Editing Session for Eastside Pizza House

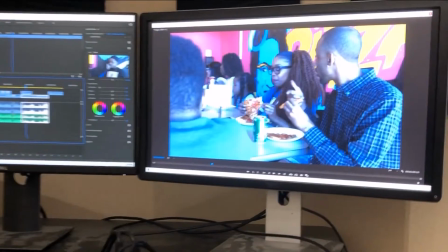0:12 definitely love, and the community's been really supportive. So. Just really captures the spirit of the Eastside.
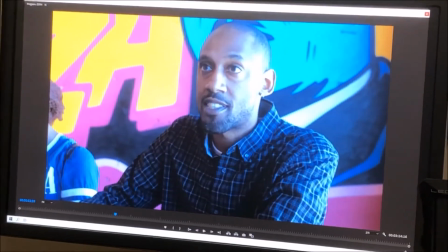0:19 Just really captures the spirit of the East.
That's it, right? Yep.
Yeah, you can feel the love here.
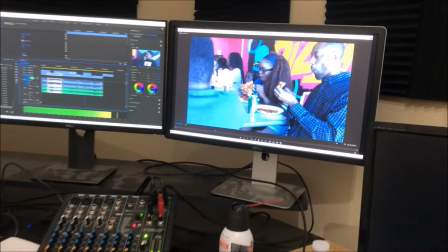0:24 Yeah, it's definitely love, and the community's been really supportive, so I appreciate it.
All right.
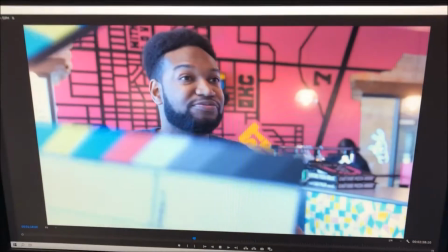0:30 Let's see what's next. Syncing up some audio.
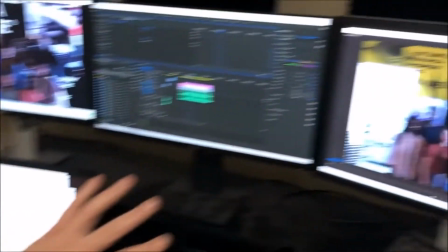0:40 Love it. So this shot right here was incredibly dark with too much backlight over here,
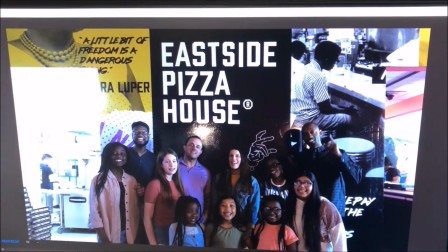0:46 and it's because of this backlight that this shot turned out kind of in a cool temperature and dark.
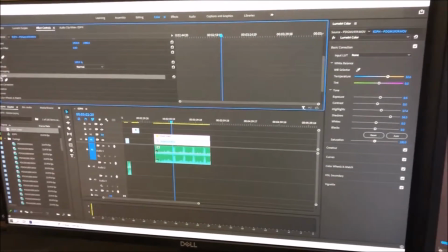0:51 So I just did some color adjustments with the Lumetri color to make it warmer and expose it up a little bit,
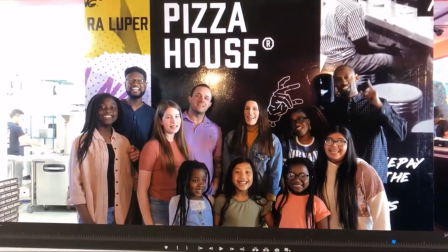0:58 warmed it up a little bit so you can get a before and after. But it also makes this is still really bright over here.
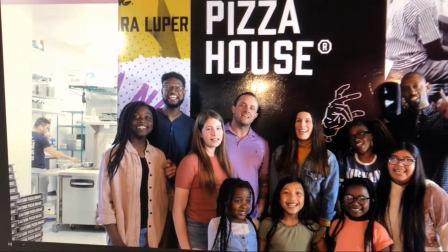1:05 So what I did is I put a black solid over it. And then I used the pen tool to make a mask
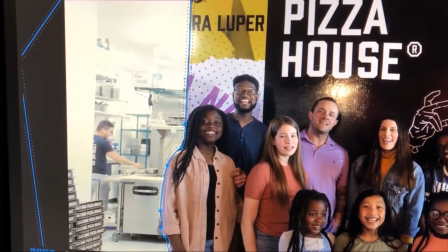1:15 around the door and around the entire thing here. And it really is just it's just a black solid, really.
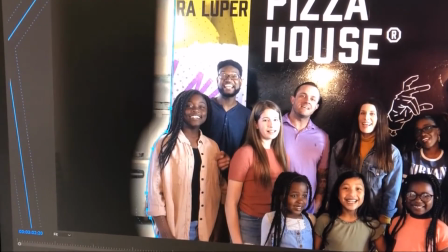1:24 But I also turned the feathering up so it's not a hard line.
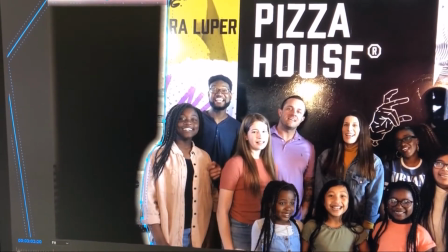1:27 So I feathered it to keep some depth in there and to keep it from having a hard edge.
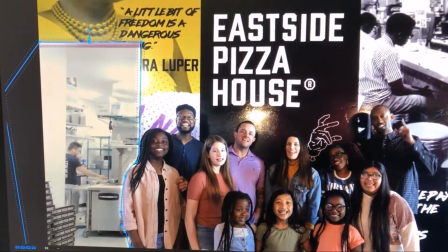1:34 And then I just turned the opacity down a little bit. Actually quite a bit.
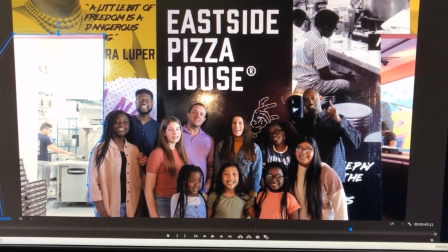1:39 I turned it down to about 30. That way we can have a nice, not as bright there.
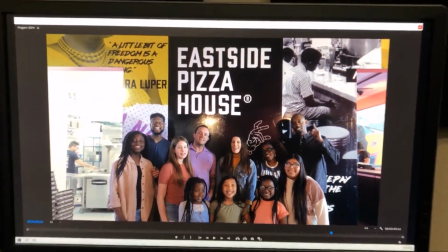1:45 And it kind of really evens out the picture. The magic of editing.
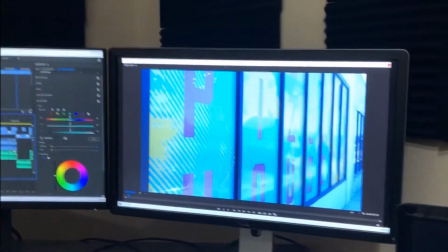1:51 Simple. I'm just gonna listen a little bit.
This is JB, the owner.
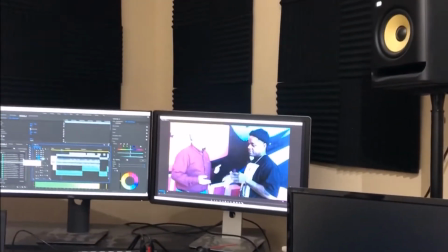1:58 How you doing, man? I'm doing good, brother. Good to see you. So tell us what makes Eastside different than other pizza places in Oklahoma City.
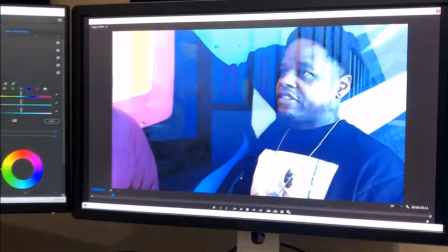2:05 Eastside Pizza House is different because of the location. We are located right in the heart of the northeast side of Oklahoma City.
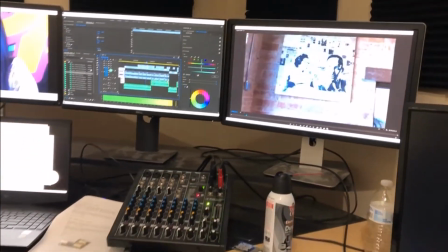2:12 Everything inside of our spot is dedicated to this side of town, from the history to the streets to the neighborhood.
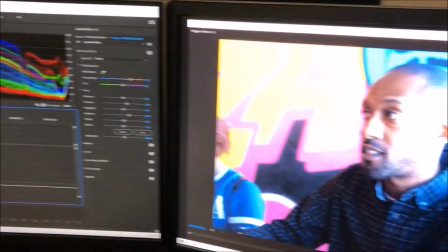2:23 The importance of having your darks, your blacks,
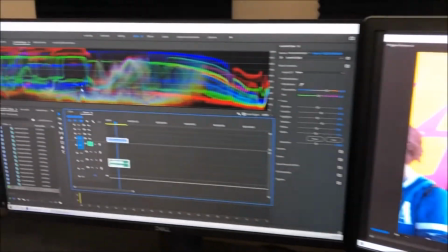2:27 your shadows being at the bottom of the scope, and your highlights and your whites being at the top of the scope,
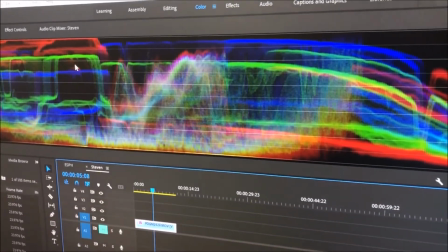2:34 is what creates contrast and dynamic range in your image.
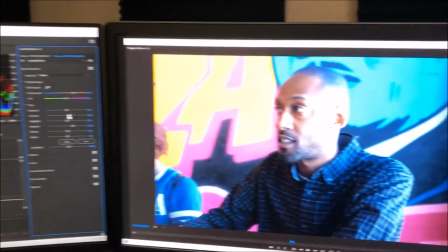2:39 So if I had to take this contrast and you watch the image, it'll become flat.
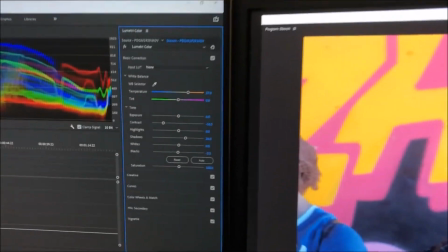2:45 If you watch the scope over here,
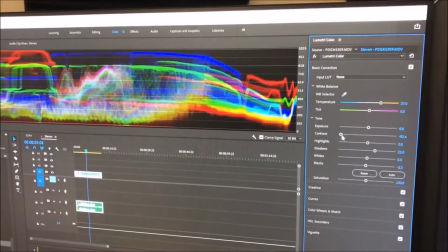2:48 it'll pull the blacks up and the highlights down, and it'll actually make this really flat looking image.
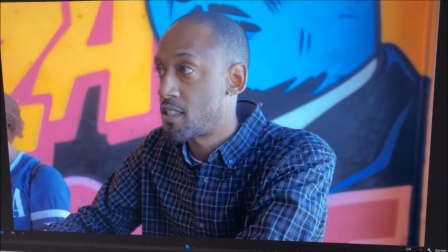2:56 And what you want is you want more contrast, more dynamics.
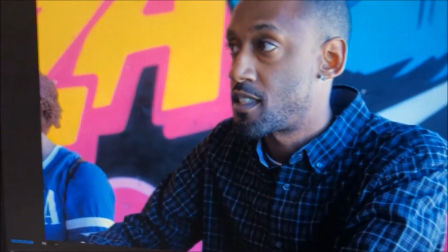3:01 Oh yeah, I can totally see that. Yeah. Yeah. So like that. But yeah, you can use your color scopes for that.
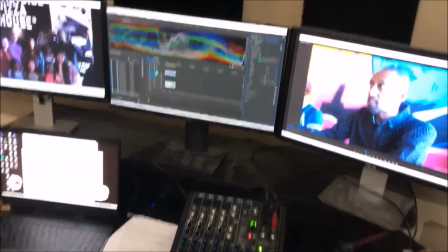3:10 Fascinating stuff. Yeah. And you know, like the contrast between the blue shirt and the blue image here and then the yellow.
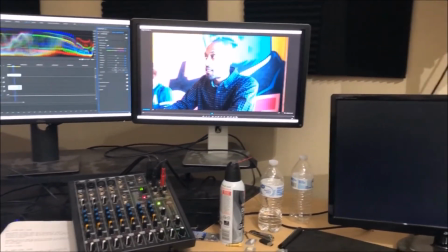3:18 And you know, that's probably why they painted this wall blue and yellow, is because the blue and yellow are opposite complementary colors.
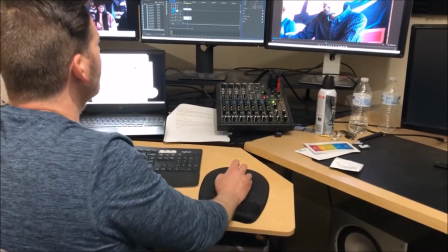3:24 Yeah. And that creates color contrast as well. But you definitely want a lot of contrast between your highlights and your shadows.
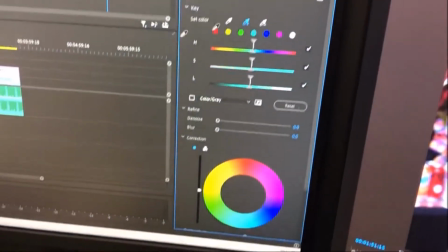3:32 As before, a little bit of color correction. So I'm actually just gonna isolate, let's say her jacket here.
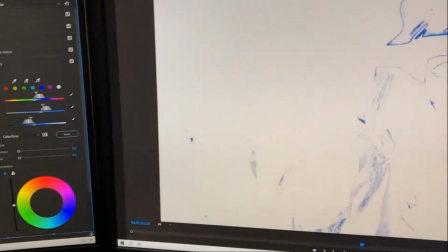3:40 And then I'm going to say, okay, what is her jacket?
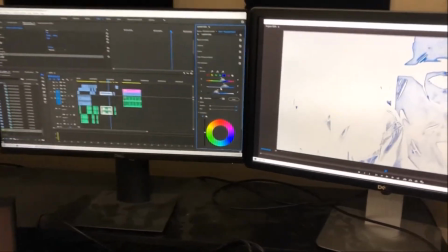3:44 I'm just going to look at just the colors in her jacket, maybe that face behind her, right?
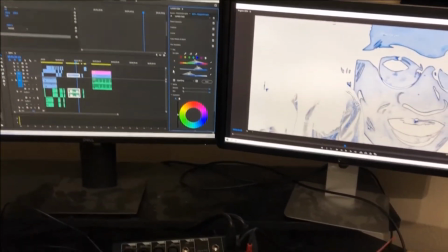3:50 So I'm just gonna isolate some of those colors. Now let's say, I'm gonna turn that off, and I'm gonna go down here and I'm gonna say, oh, you know what?
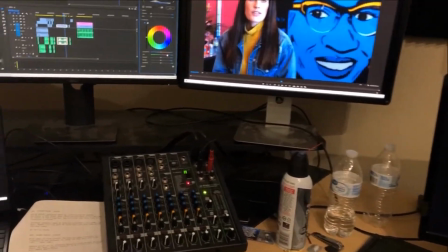3:57 Let's make her jacket a different color. Let's maybe make the tint a little different.
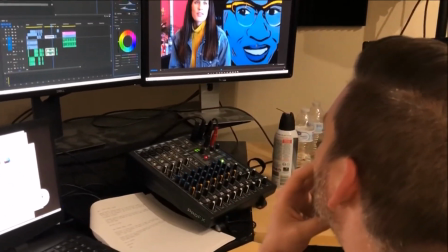4:06 Or you know what, let's make her jacket kind of gray. There we go. So now she's got a gray jacket.
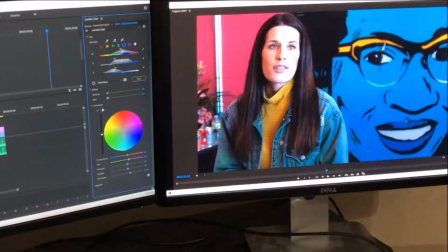4:12 Or maybe she has a super blue jacket. Maybe she has a different tone or colored jacket.
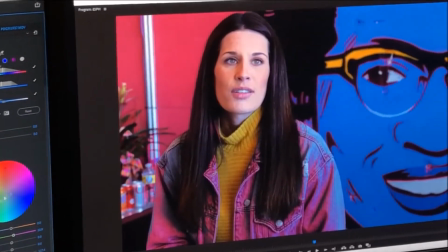4:18 There you go. There's a magenta jacket.